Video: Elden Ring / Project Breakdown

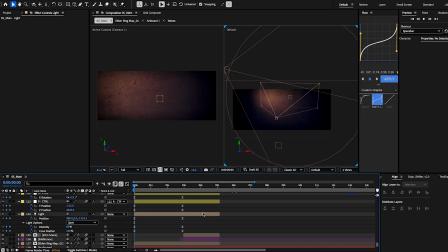I kind of just I never really used it while learning 3D in After Effects, so I use it sometimes if I really need to, but for this tutorial I'm not going to use it.
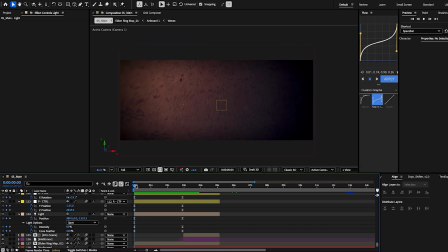I'm sorry if you use it a lot and you would rather me show it, but I think just kind of moving values around, you can really find where things need to go in 3D. And if not, you know, if push comes to shove, I will open up two views and figure that out.
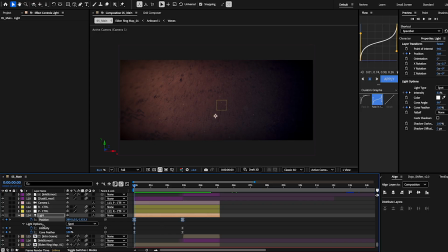But so I have position keyframe. In the light options, it's set to a spot. The intensity here at the start is at 83. The cone feather is at 100.
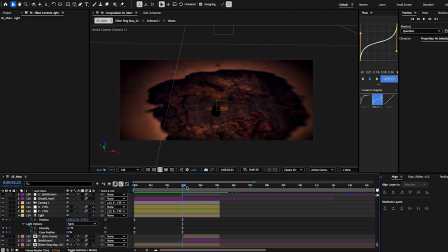And then it gets to, you know, obviously change the position. The intensity bumps up to 107, and the cone feather goes down to 25.
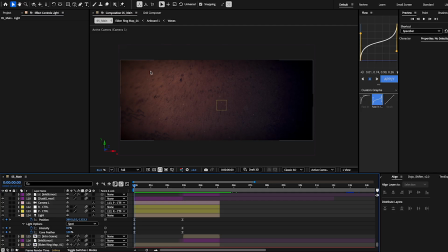And so yeah, I have it like kind of darkened, and you can see that it's more covering this area on the left,
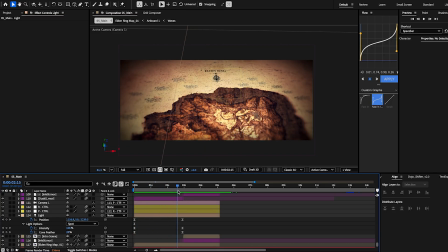and then it starts moving to the center and going down with the animation.
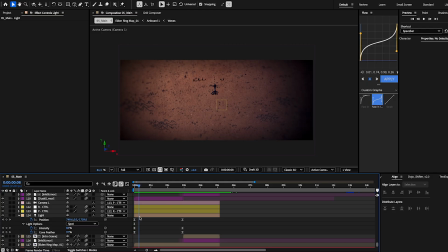But yeah, I did a light just to give it some realism. I'll show you what happens when I turn it off.
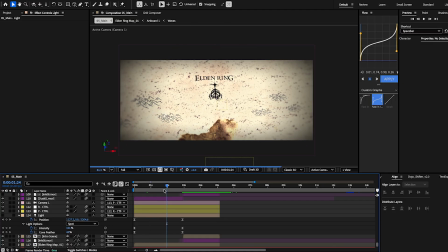It just looked like this. So the light adds,
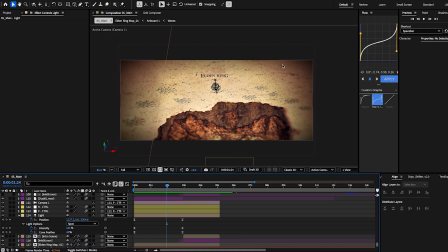again, like a spot of light that it can follow. There's some drop off on the sides here.
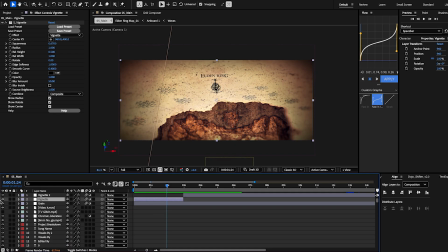All the way up here, I have a vignette, which helps a lot. And then there's grain over the whole edit, just because I felt like it fit the Elden Ring kind of style, to fit the grungy paper old kind of look.
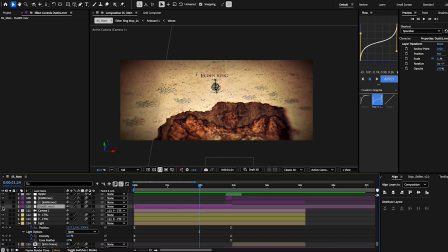The other thing I have is a dust. Let me see if you can really see it at the start, I believe.
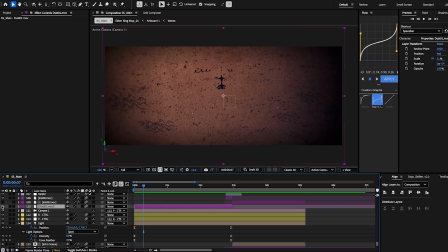Yeah, just some dust, because why would there not be dust here? Again, it just adds another depth. It gives it some more 3D and believability, compositing basically.
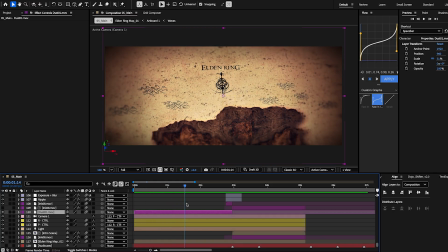So yeah. It's just kind of flying across the screen here. It kind of goes away when the light picks up, which is fine.
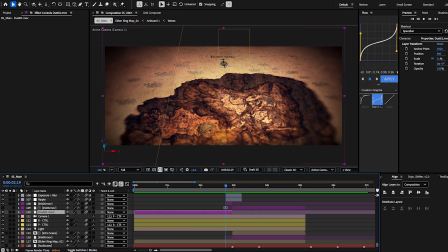And now the way I did this transition to go from the
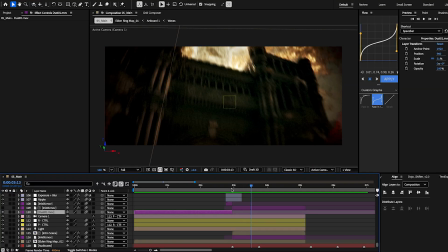map into this whole scene. So the first thing I did was I have this ink.
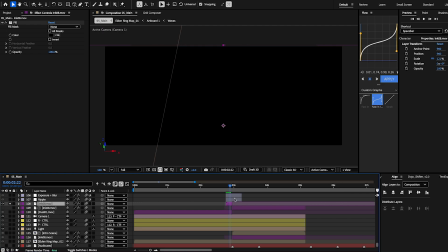Let's see if it's going to show. No, we'll have to turn that here.
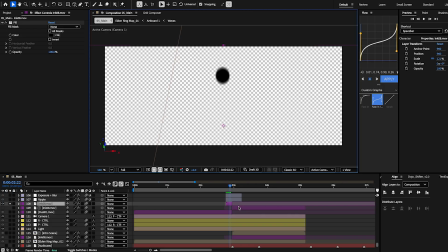So I have this ink overlay of a little ink blot dropping, and as soon as it drops, it spreads. So there's a cut here, and this cut right here is just for the drop.
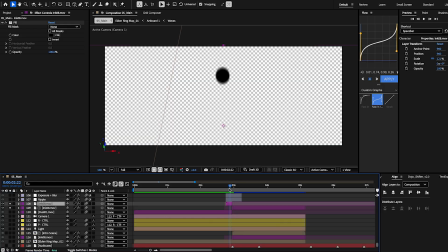So I wanted it to be visible in the edit, which you more so feel it than see it, kinda. You might see it for like one frame, maybe two.
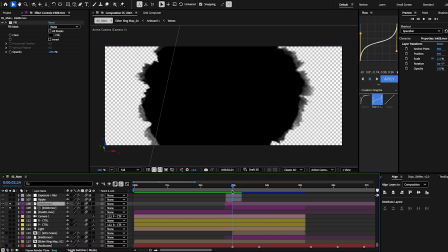But this other layer is just a cut to when the ink spreads out. I think I have it keyframed of the scale to spread out and cover the full screen.
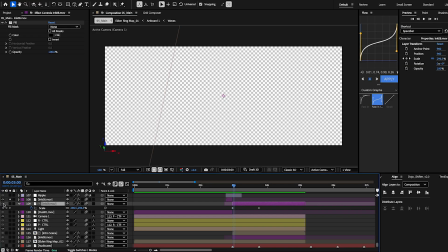But we'll turn that back off.
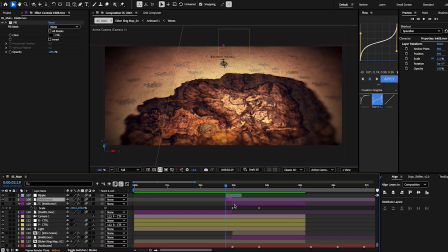I might have messed it up. Let's just undo until we get back to where we were. Yeah, okay.
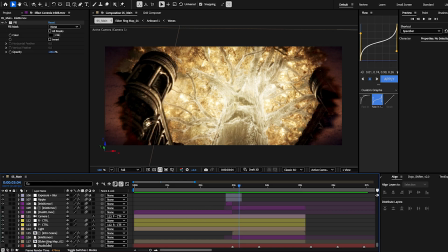So the next thing that I have is this intro scene. So it's literally just
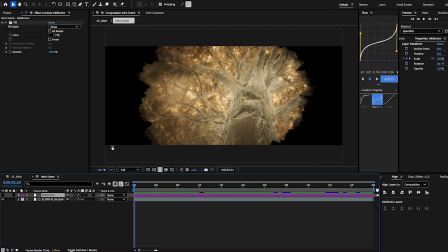a pre-comp of this ink blot revealing this scene, which, you know, find your clips however you do, but and then it's obviously it's time remapped
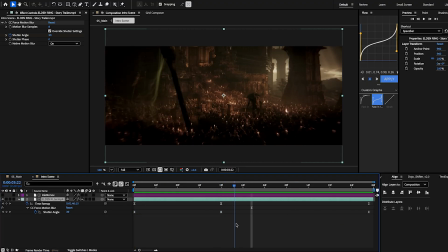with two different keyframes.